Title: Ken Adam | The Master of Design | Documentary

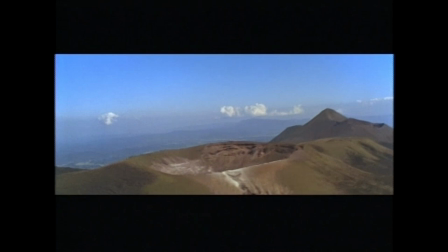We hadn't found the locations that Fleming had talked about, so somebody came up with the idea,
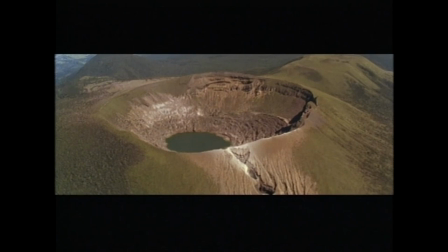wouldn't it be fun if we had the villain inside that extinct crater? He would settle down and he'd produce the most amazing drawings. I came up with a scribble about that size. He didn't worry too much about the cost. I could see it more or less three-dimensionally, but I also knew that it had to be gigantic.
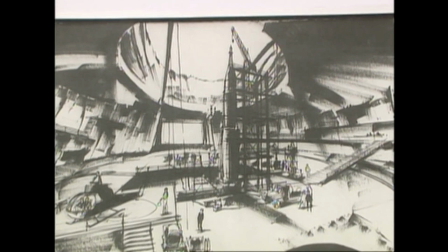This, of course, he was the perfect man for. The dimensions were unbelievable. I mean, to the long shot, it was 450 feet. There, I thought, you really did have a genius.
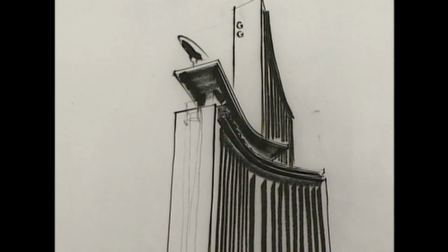The Las Vegas locale of Diamonds Are Forever showcases another spectacular setting for Blofeld. What appealed to me there was that the Willard White character was loosely based on a friend of Cubby's,
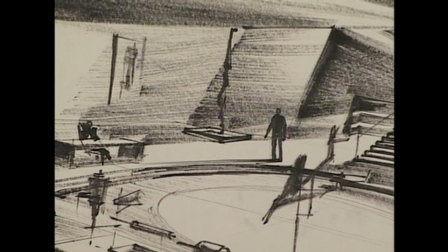who was Howard Hughes. and it gave me an opportunity to design
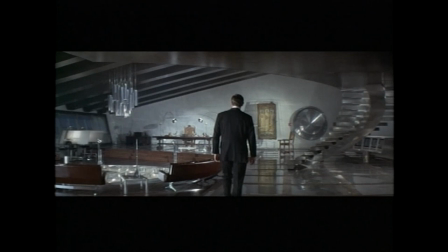his penthouse in Las Vegas how I felt it should be.
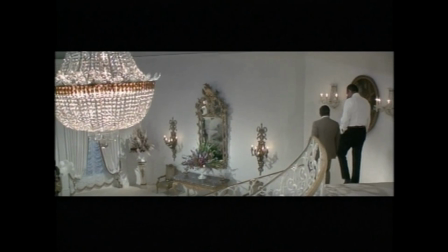Adam also has to design a suite for 007.
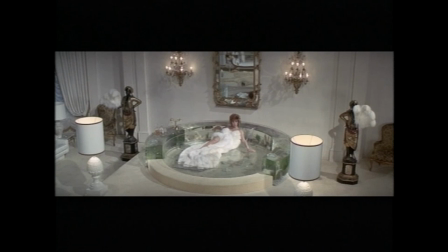The water bay became the central part of the suite and I thought it would be nice to see the fish swimming around in the water but that's easier said than done
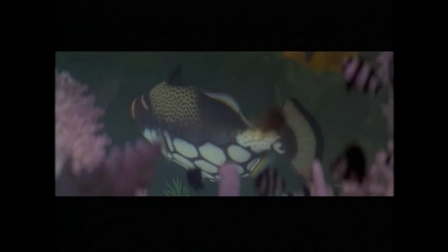and in fact it became a gigantic problem because i had to design
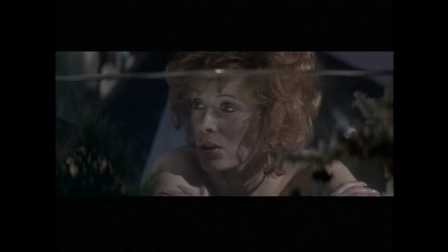like plexiglass aquariums all around the water bed in which
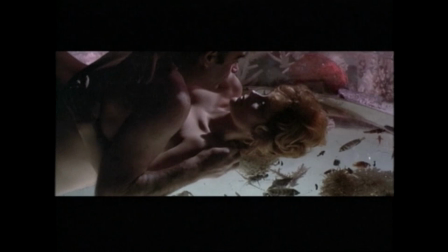the fish were swimming and the weight was unbelievable
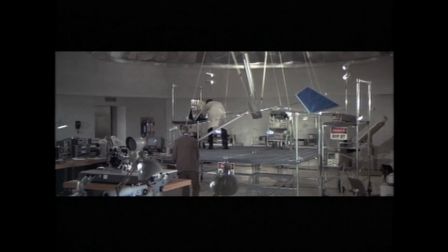of course no bond film is complete without a laboratory now will you get
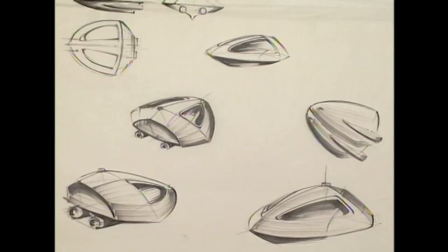out of here certainly doctor i've seen everything i need to see or out of
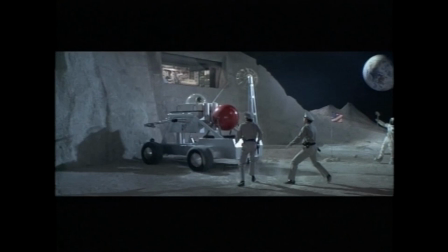the ordinary vehicles get them off that machine that isn't a toy now we had a lot
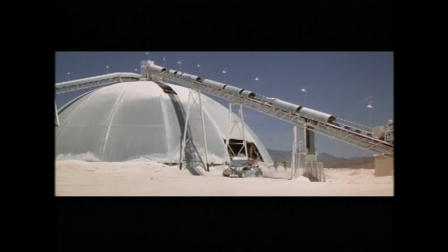of problems with that because i tried to use the actual wheels for this moon buggy and they kept breaking and the suspension
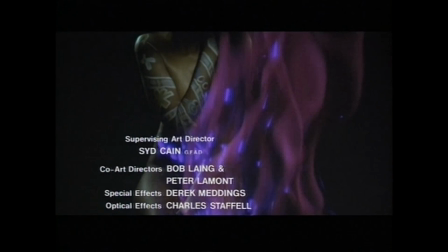kept breaking until we finally got it right adam is absent from the next two bond films live and let die and the man with the golden gun
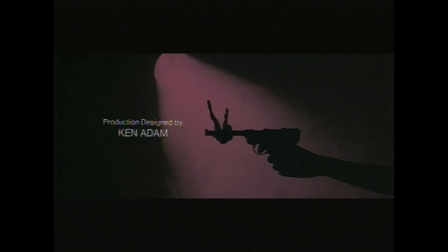after winning an academy award for his work on barry linden adam returns to the world of 007 with The Spy Who Loved Me.
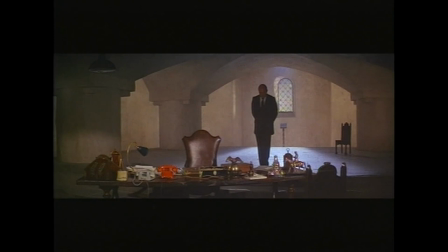I remember the first scene in The Spy Who Loved Me of Gogol's office. Very simple, but incredibly effective. I wanted to go big with Gogol's office as opposed to M's office.
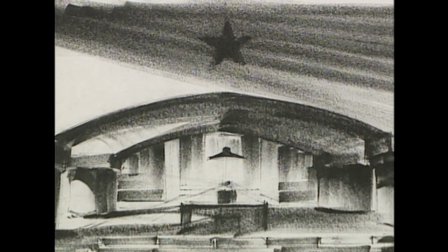I wanted to do the opposite one. I was inspired by Eisenstein,
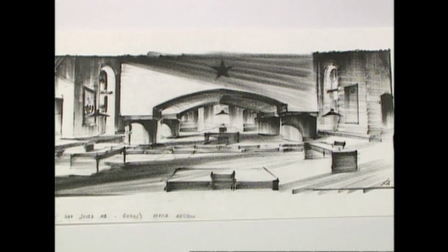and I designed the sort of crypt-like structure of a Russian Orthodox cathedral or church.
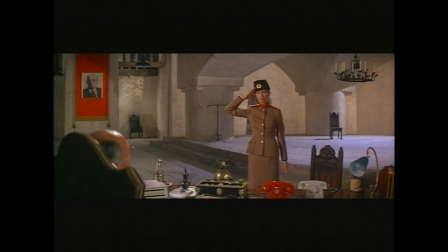I knew when I had that idea, It was a good idea. I always feel one chair or one painting or one something can give more of a message to the audience than by overdressing it. I thought it was fun to set M's office in one of the tombs.
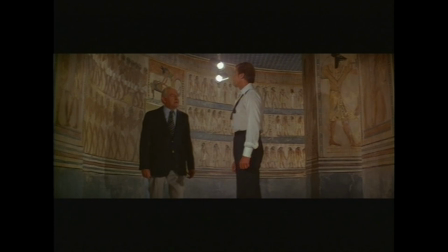It wasn't a difficult set to design, but a difficult set to paint. A fresco painting, a normal studio painter would not know how to deal with it,
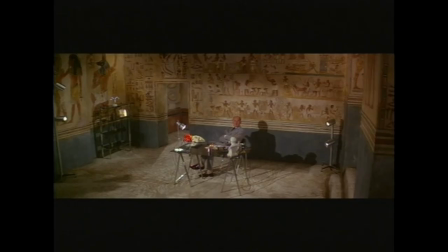whereas a scenic painter who has worked for theater and opera is more capable of doing it.
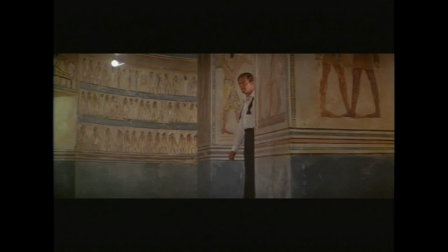And that was half the secret to make all those frescoes look believable.
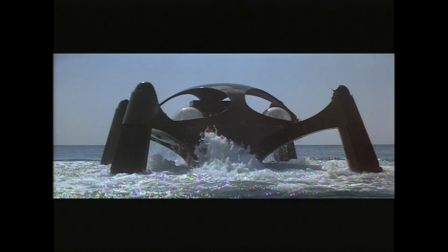Once again, Adam is faced with designing a villain's headquarters in an unusual location. I was experimenting with new shapes. The style of a bomber has got to look great.
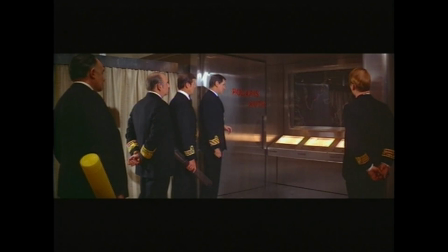It's no good coming into a room and somebody's opening a book and handing an atlas to somebody. No, you have to come in.
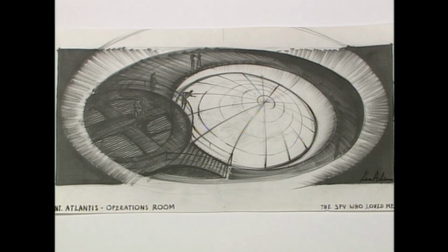Somebody has to press a button. Half the wall has to spread apart. Thousands of screens have to light up.
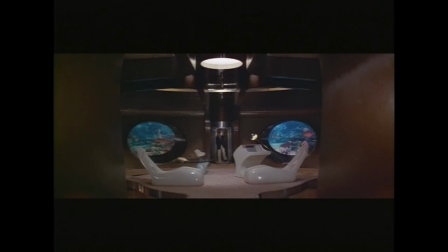And Ken does that absolutely magnificently. The major problem was for the plasterers at Pinewood because it was a curved set,
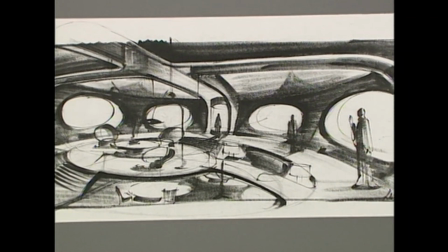it had a curved ceiling.